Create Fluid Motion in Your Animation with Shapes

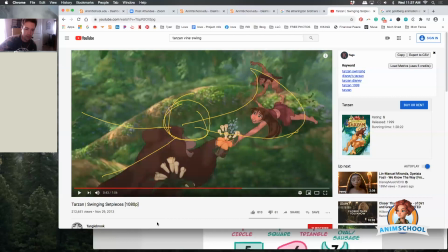stay in it right the the even though we're moving through this moment as far as motion we've still stayed in the shape it's just it's now moved but we've still maintained this kind of fan blade shape right it just started here
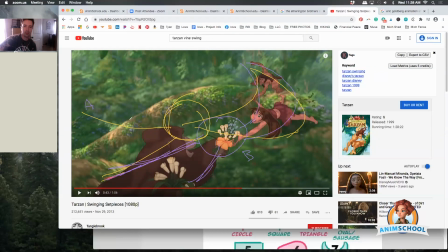and ended here but because of that it we can read it again just animating shape and this is through an entire composition but it's the same idea it's alvin but again it's shapes
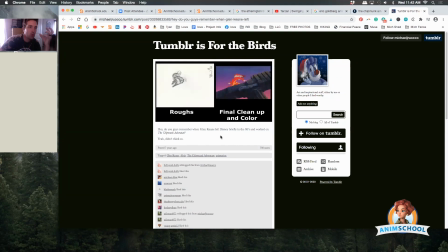it's just this oval kind of whip at least in this moment again all motivated by the character the character needs to wave and you say come on guys so it's not just let me create a whipping motion on the characters again there's a reason you know we get the anticipation the drag all that stuff is in there all the principles that we know right
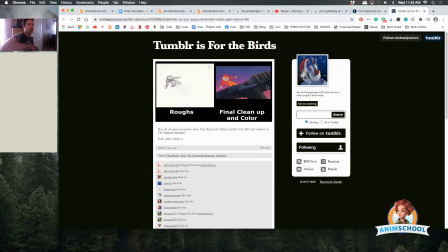it's just this simple action this shape that looks very just essentially kind of like a tidal wave or a shark fin does that it does the reversal and then it whips the other way right and then settles back the other way this is just pose a arms up
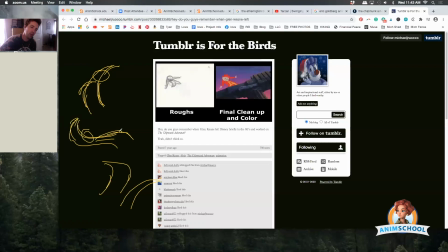right arm back leading with the the stomach and the chest hand drag head coming forward and then the arms out here heads here right it's just a shape again then work back into the details it's got to have the iconic a on the on the shirt it's got to have the ball cap on really just animating
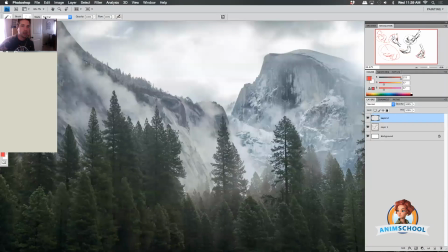this shape again it's it's not about motion for motion sake
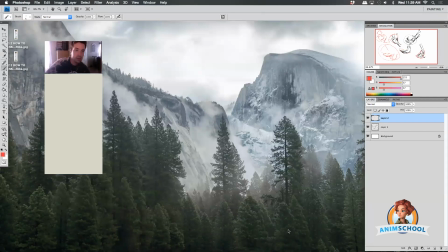everything i talk about and every note i give all caveats around motivated by the character internally or an external force right does it support it support the characters, to support the storytelling beat. It's not just let me do it because it's nope, no, no, no intention. It needs an intention.